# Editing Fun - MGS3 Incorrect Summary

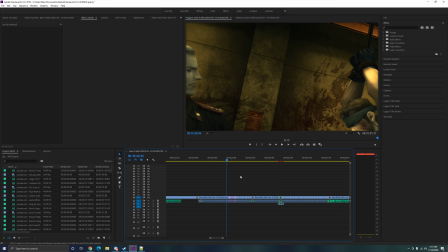8:16 What you do for this effect is you essentially cut out every non-clapping frame in the entire scene,
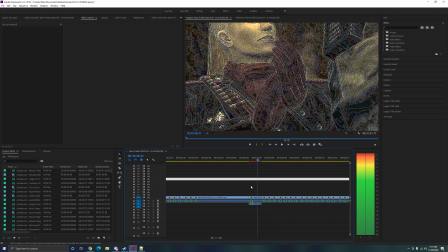8:23 which just speeds up his clapping immensely. All I did was just make that one clap loud.
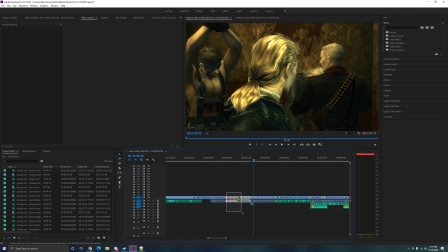8:29 And then I took these clapping scenes and I randomly mixed and matched them around.
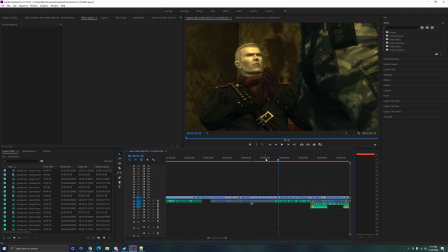8:35 Some are played backwards, in fact.
It's illegal to clap in America.
That was not supposed to be a scene when I originally made this video. The clapping scene was not supposed to exist at all, but I was bored, so I fucked with it. I literally sat there and I just screwed with him, and it turned out to be funny.
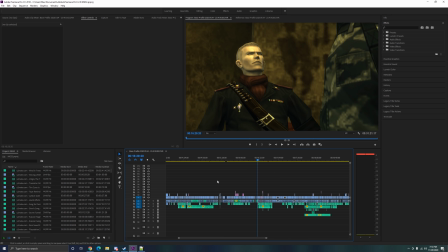8:55 A lot of things happen like that, actually. In fact, half of my Left 4 Dead video is just me messing around with things like that.
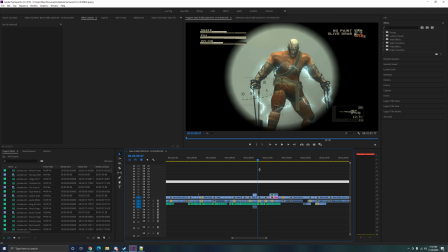9:03 One of my favorite scenes in the whole video is Volgan's death scene. Because, to edit. Because, in my opinion, you will notice just how fucking long the Volgan sequence is.
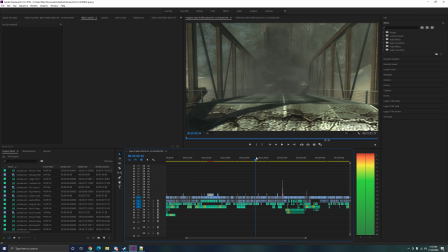9:21 It starts at like 21 minutes. And all the way to his death is literally 2 minutes.
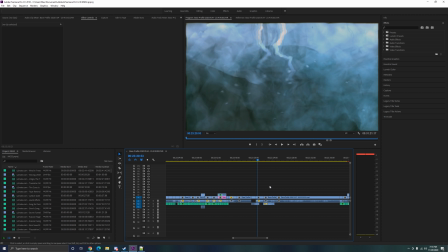9:30 You spend literally like 2 minutes of this 30-minute video, 1/15 of the video, fighting Volgan. I try to summarize it as fast as possible because I'm essentially attempting to abridge something that's very long in the game, or it feels long.
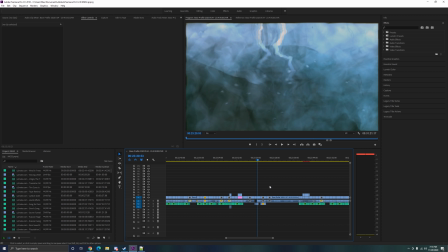9:44 In truth, it's pretty fun, but people aren't fans of the Volgan boss fight, neither am I. when I was editing this, I got very, very bored. So I got extremely annoyed. So when I finally got to edit his death scene, I found really, really fun ways to abridge it. And it was my intention to keep it like pretty short because Volgan rants in his death scene.
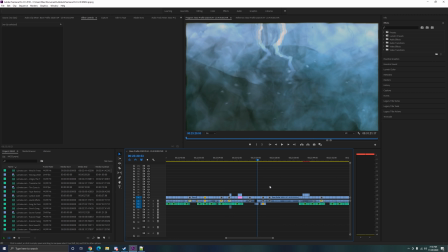10:04 I don't think you can tell from my video, but he does in fact rant.
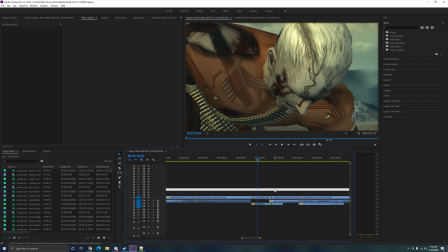10:08 The first thing I did here, and somebody told this, they literally didn't know this was a cut, but this is a cut.
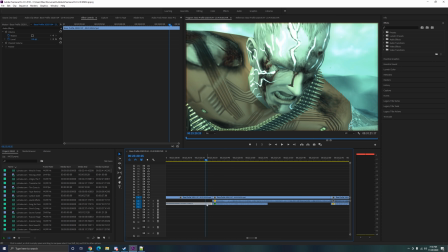10:16 How this works is I have this audio, which continues here,
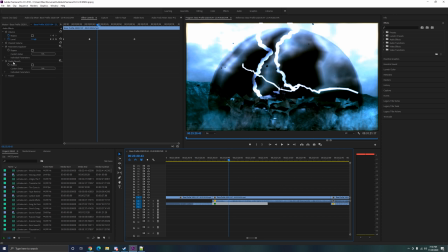10:22 except this time it's a little softer and it has a few effects applied to it.
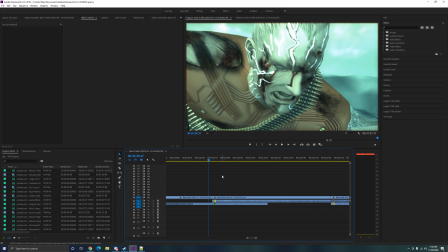10:28 I have this play over so that it doesn't sound like he's stopping, because he shouldn't stop yelling.
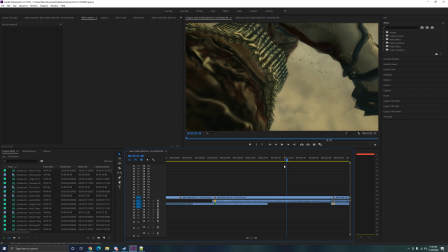10:37 He only stops as the lightning strikes him. So once he's hit there, he stops.
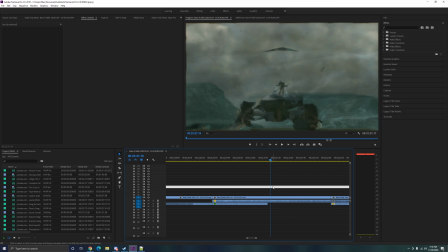10:45 And it sounds like he's being interrupted by the lightning. Let's remove this transition audio and see what it sounds like. Not that smooth.
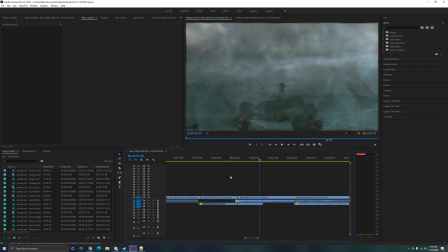11:00 One thing I noticed in this project a lot especially is that there are a lot of times where you will have audio begin before the camera shifts. You will often hear somebody talk, then the camera will move. Only for a few frames, but it happens like that. In fact, this happens a lot in movies.
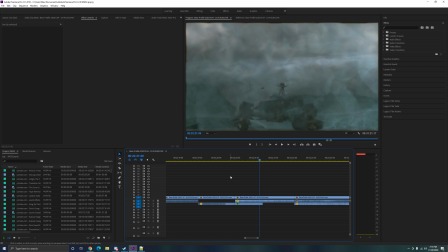11:18 This helps the viewer actually sort of understand what's happening in a lot of cases. I have this in very few spots, but I don't really remember exactly where they are. Generally speaking, though, it's really, really nice.
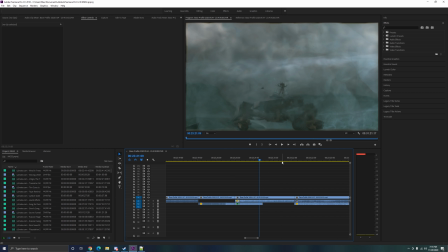11:33 People are used to it, especially movies and all. So we have Volgan here.
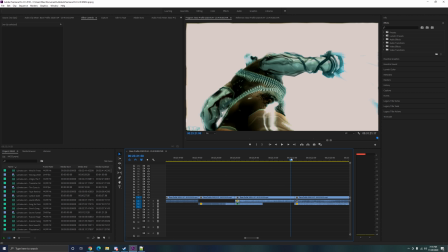11:39 That was a cut. Not everyone realizes that's a cut.
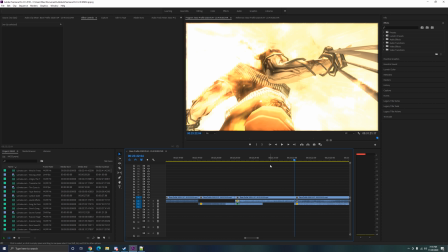11:46 It's just that I was looking through the scenes and I realized, hang on a second. Hideo Kojima copy-pasted Volgan's animation and the camera angle in a different, like...
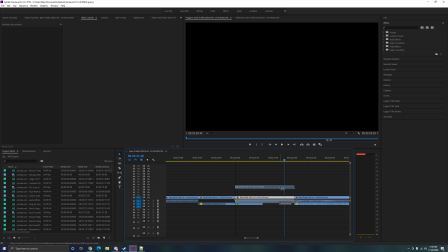11:58 Let's look at this whole scene real quick. Just gonna take it up here, extend it.
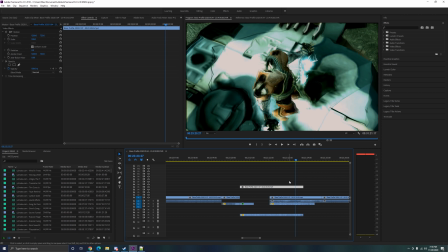12:06 It doesn't cut like that.
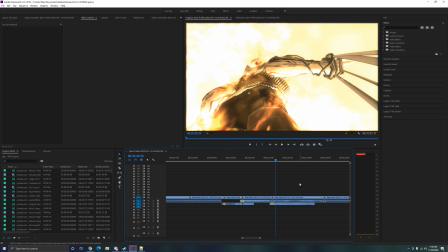12:09 But I just noticed that these were similar, and I realized I can cut out half of the death scene if I just cut it here.
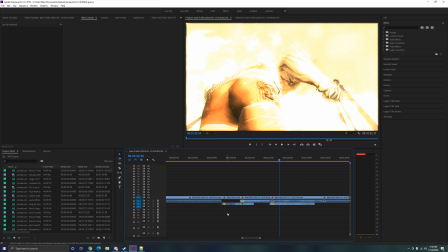12:19 Nobody seemed to comment on that like I thought they would. Probably because not that many people are familiar with this scene, but that is in fact a cut.